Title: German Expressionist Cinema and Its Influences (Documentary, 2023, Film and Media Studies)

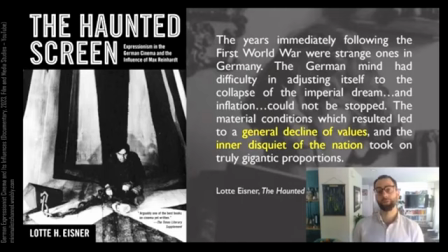She says, the years immediately following the First World War were strange ones in Germany. The German mind had difficulty in adjusting itself to the collapse of the imperial dream, and inflation could not be stopped.
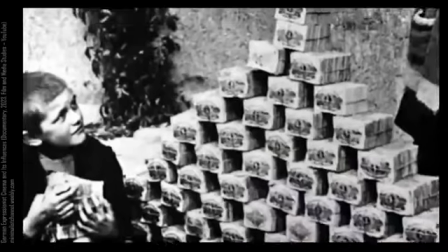What she's referring to here, of course, is the staggering inflation of German currency.
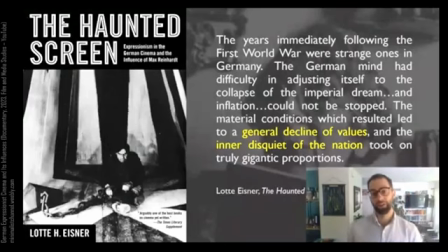She says the material conditions which resulted led to a general decline of values, and the inner disquiet of the nation took on truly gigantic proportions.
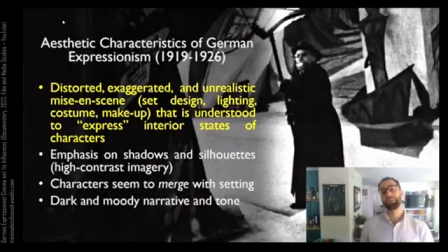So even though I think it's a bit facile and reductive to say that the aesthetic of German Expressionism is directly tied to the suffering, the loss, and the instability of post-World War I Germany,
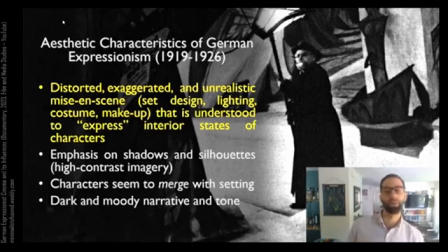I do think it's probably the most important connection between aesthetics and history when we're talking about German Expressionism. So what are the aesthetic characteristics of German Expressionism? And I do want to spend a little bit more time here. Probably the most notable characteristic of German Expressionism is distorted, exaggerated, and unrealistic mise-en-scène.
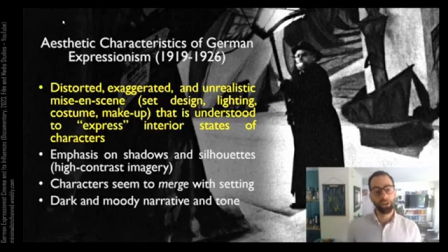That means set design, lighting, costume, makeup. That is understood to express interior states of characters.
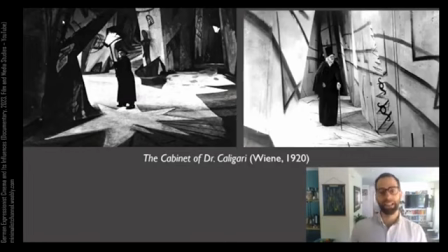The most famous and notable German Expressionist film that illustrates this, which we'll talk about more in depth in another video, is The Cabinet of Dr. Caligari, directed by Robert Wiene from 1920.
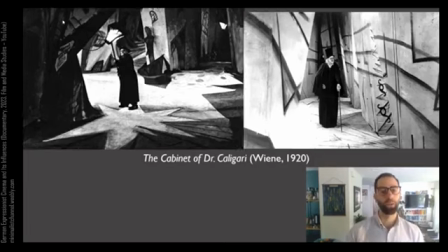So to give a simple example of that exaggerated set design, we need to look no further than this particular image,
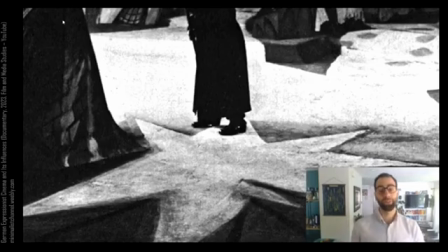which shows how the set designers of this particular film would not only make exaggerated geometric sets that didn't correspond to actual architecture in the world, but they would also go so far as to paint shadows and lights onto the sets itself.
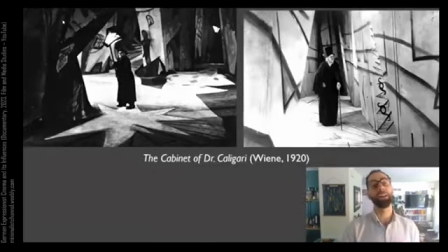So we have a street lamp here in this exaggerated geometric set design,
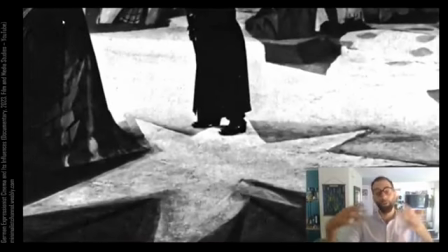but underneath it you can actually see this kind of star pattern that represents, not in an illusionistic way, but an expressive way,
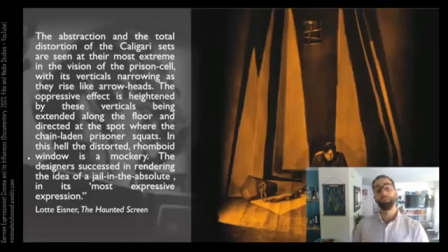the light cast on the floor. Lottie Eisner will talk about her own favorite example of the set design of Caligari in this moment. She talks about this moment in the film where we look at a prison cell.
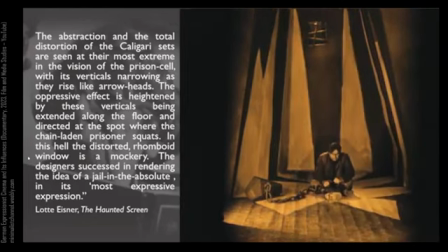She says the abstraction and the total distortion of the Caligari sets are seen at their most extreme in the vision of the prison cell,
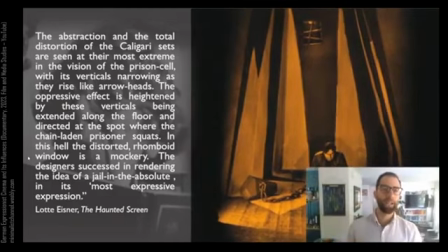with its verticals narrowing as they rise like arrowheads. The oppressive effect is heightened by these verticals being extended along the floor and directed at the spot where the chain-laden prisoner squats. In this hell, the distorted rhomboid window is a mockery.
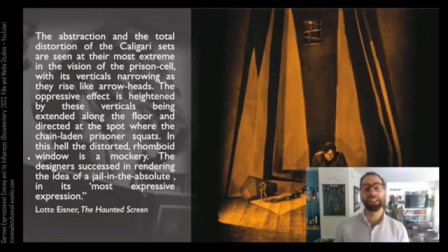The designers succeeded in rendering the idea of a jail in the absolute in its most expressive expression. So I think this is a great description of what the effect of these set designs are. In a sense, what she's saying here is that Expressionism doesn't just distort for the sake of distortion.
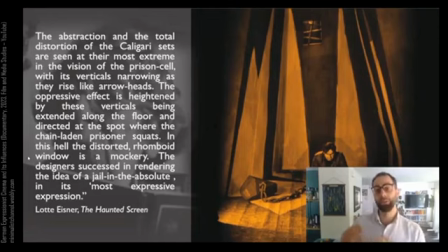It distorts in order to enhance a particular mood or feeling. In the sense, in this particular shot, the set design is warping the traditional look of a jail cell in order to emphasize the feeling of being confined and oppressed.
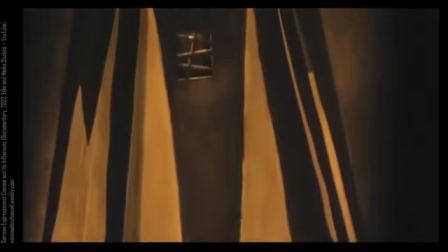All of the lines kind of tower over the figure in the center. The lines create shapes that have sharp points.
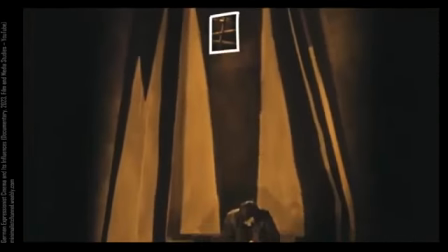And the window at the top, she calls a mockery. That is a mockery of an actual window that would serve the purpose of giving a view to the outside world.
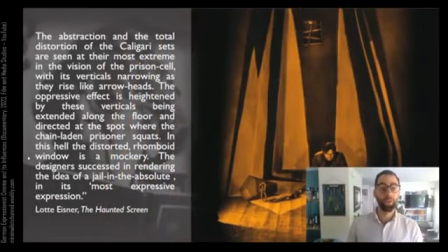All of these things create what she calls a jail in the absolute. A jail cell that exaggerates the feeling of being confined and restricted and oppressed.
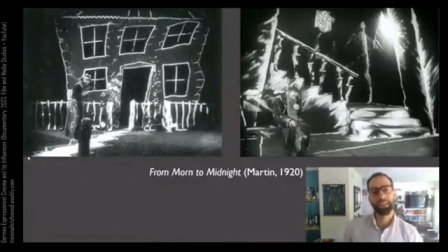So where else can we see these exaggerated set designs? So you can see similar, even more exaggerated set designs in a film like From Morn to Midnight from 1920, seen here.
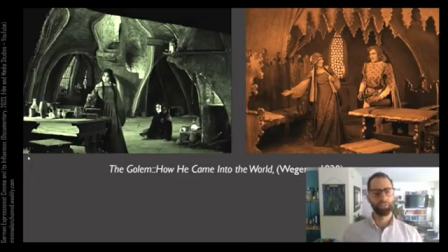And you can see a different kinds of exaggeration in the film The Golem, How He Came into the World, also from 1920. Notice that what constitutes an exaggerated set design is going to be different across many German Expressionist films.
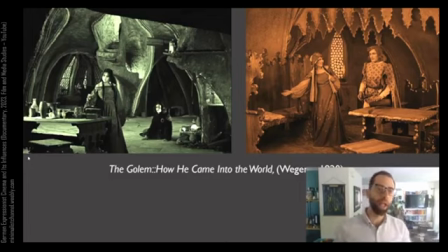The set design of The Golem is not exactly geometric and abstract, but it is exaggerated and warped and evocative of a mood.
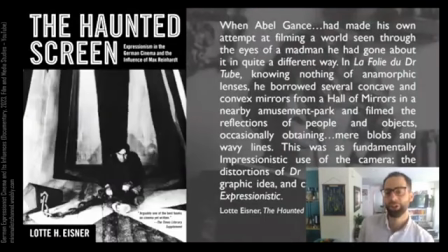Lottie Eisner will continue her discussion of the set design of German Expressionism, and she'll do something which I think is really useful for homing in on what is particular about German Expressionist cinema.
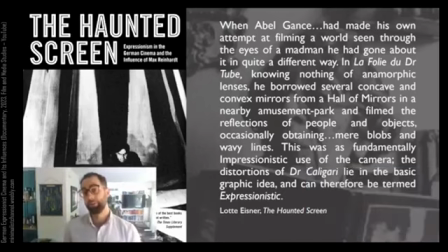So she'll say, when Abel Gance, a French filmmaker, had made his own attempt at filming a world seen through the eyes of a madman, he had gone about it in quite a different way.
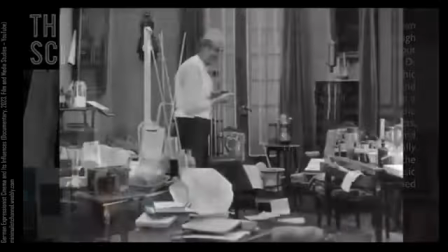In his film La Folie, knowing nothing of anamorphic lenses,
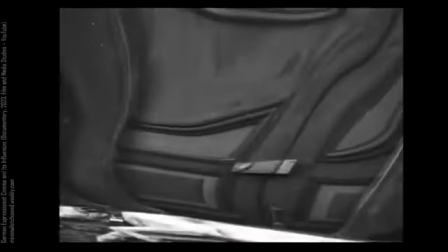he borrowed several concave and convex mirrors from a hall of mirrors in a nearby amusement park and filmed the reflections of people and objects,
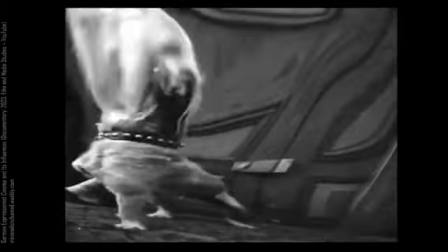occasionally obtaining mere blobs and wavy lines. This, she says, was a fundamentally impressionistic use of the camera.
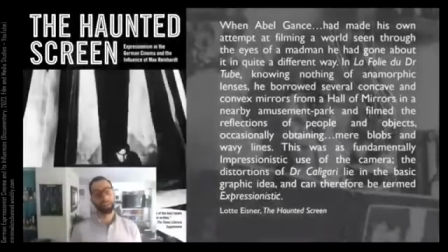The distortions of Dr. Caligari, however, lie in the basic graphic idea and can therefore be termed expressionistic.
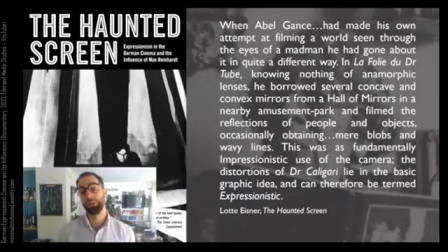So I think this distinction is quite useful, even if the passage isn't quite making it clear.
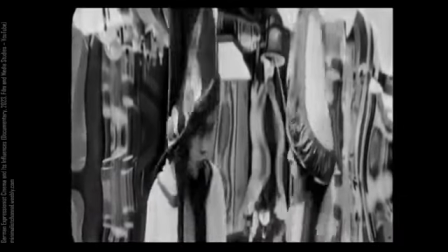Distorting an image to reflect the subjective perception of a character is not exactly what makes something expressionistic.
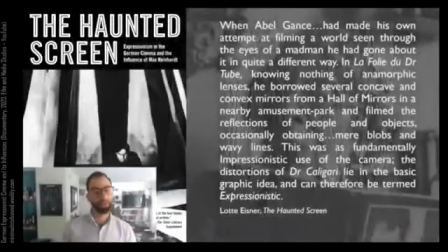German Expressionist films are not simply using camera techniques to evoke the momentary subjective experience of a character.
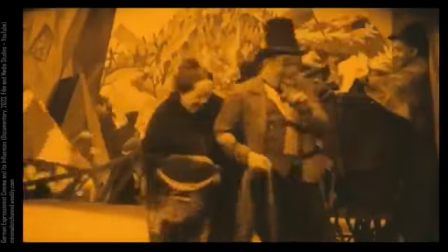Rather, the entire world of a German Expressionist film feels inflected with the moods of characters,
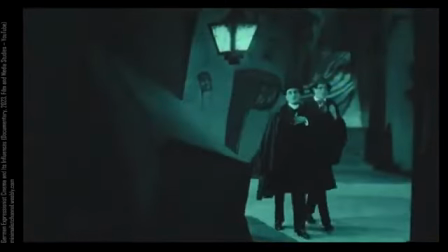with a kind of dark and somber, anxious mood. That, I think, is one of the essences of German Expressionism.
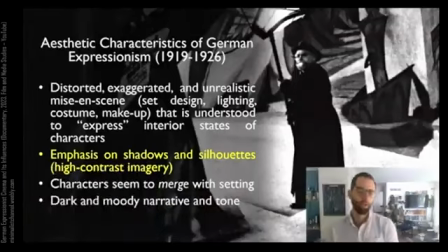It's how subjectivity is placed into the world. Okay, let's get back to some of the visual markers of German Expressionism. Another one is emphasis on shadows and silhouettes, and in general, high contrast imagery.
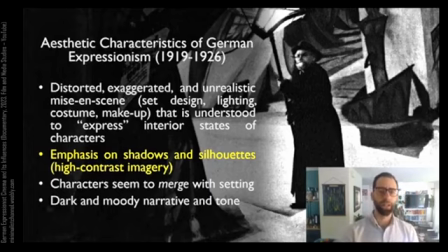You can see that in the image from Caligari that I have here to your right, and you can see this use of shadows in this moment from Caligari.
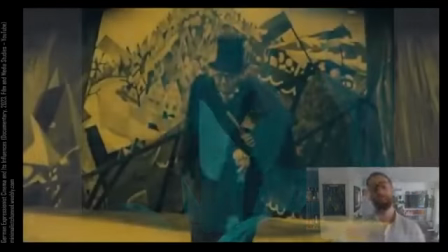The film, very briefly, is about a hypnotist named Dr. Caligari, and he has his subject named Cesare,
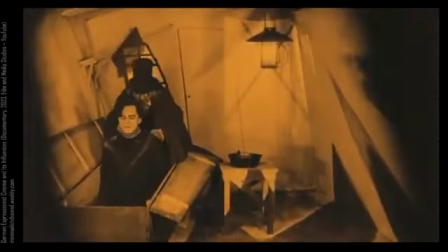who he hypnotizes in order to command to kill various people within the village.
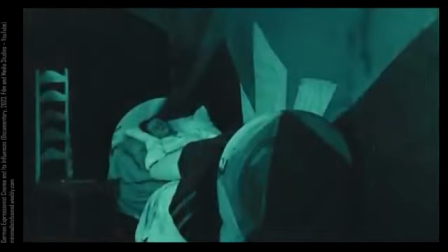And in the first murder, we see it through shadow.
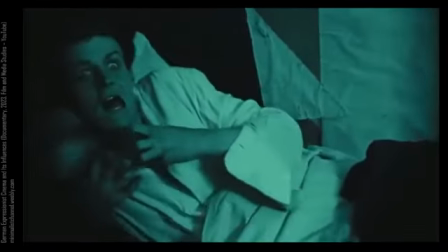In cinema, this now seems like a kind of cliche, but it's a cliche because it was established by these films in Germany from the 1920s.
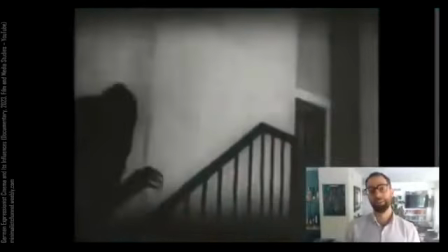We can see similar kinds of shots from Nosferatu by F.W.
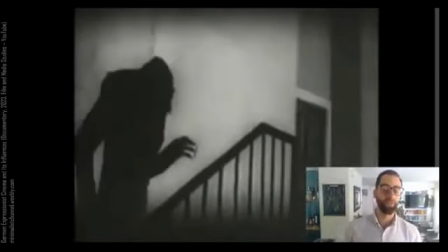Murnau, which is the first surviving filmic adaptation of the novel Dracula by Bram Stoker.
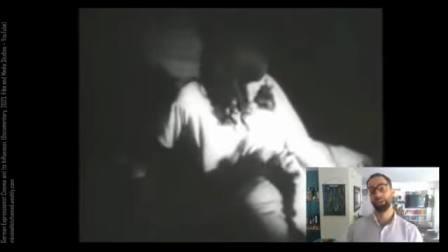In the same film, we can actually see this moment where the shadow of Nosferatu's hand clutches at the heart of his victim,
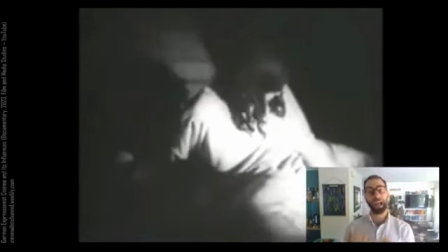and the shadow has actual material consequences.
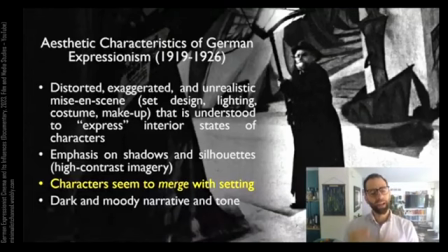A third characteristic of German Expressionist cinema is a kind of vague aesthetic sensibility where characters seem to merge with the setting.
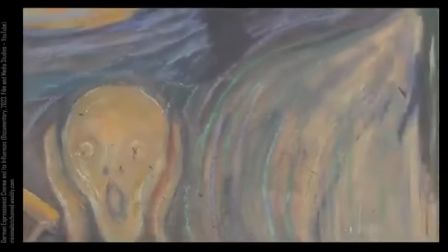We already talked about the way that in The Scream, one of the notable aesthetic features is that the human figure seems to aesthetically merge with the setting,
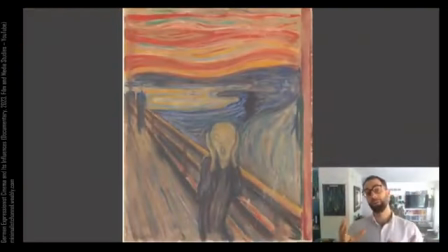as if the lines that form the figure bleed out into the background.
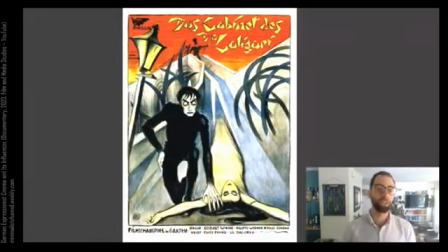We can see a similar kind of thing in this bit of illustration for a poster for A Cabinet of Dr. Caligari. Notice the way in which the female figure blends into the environment,
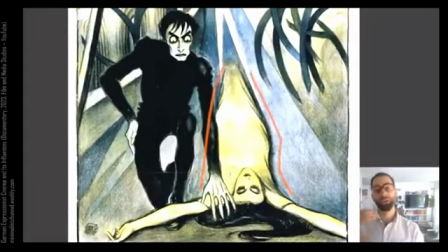how the contours of her body that go from her shoulders to her waist to her feet perfectly recreate the converging lines of perspective that form the pathway that she's on.
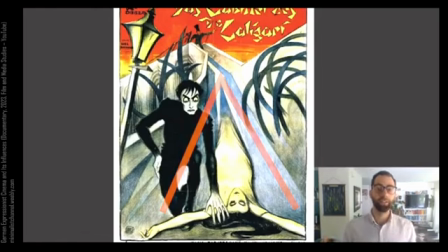In an almost abstract and geometric way, the lines that make up her body conform to the lines that make up the environment behind her.
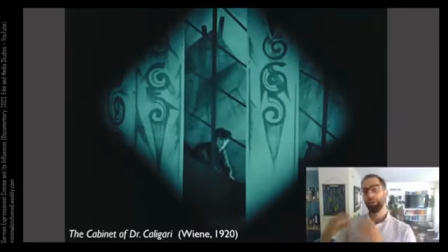And these very careful and deliberate relations between human figures and their environments can be seen throughout Cabinet of Dr. Caligari. This is the scene in which Caligari's hypnotized subject is going to murder the woman that our protagonist loves. This is the first shot that we see in which he is emerging outside of her window.
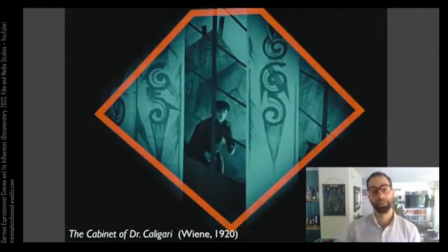Notice a few things here. First, we have an iris effect that emphasizes sharp angles.
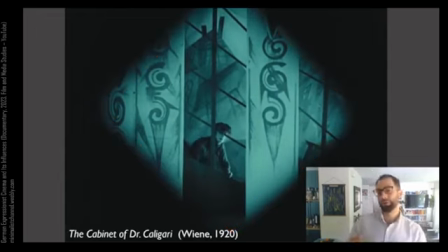But then you'll notice that those sharp angles, especially the motif of acute triangles that point down, can be seen on the left and the right side of the screen.
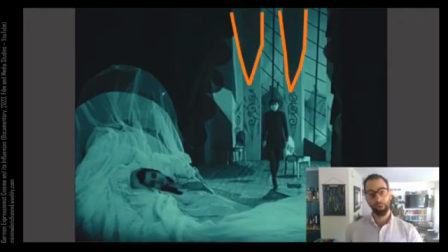And now consider that when we take a wider view, above those two ornaments that we saw earlier are much larger and more menacing triangles that now come to take on the look of a blade pointing downward. And wonderfully, right in between those two blades is Cesare himself,
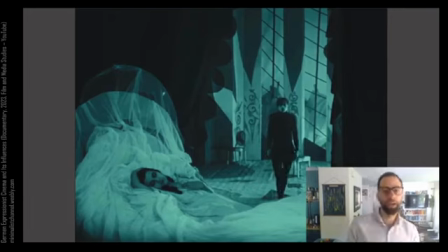who was walking in such a way, one foot in front of the other, as if to make his own body a pointed blade.
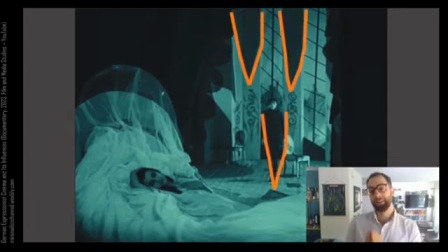Notice how tight and stilted his movement is, such that black silhouette of his body forms a very similar shape to the blade-like shapes on his left and right.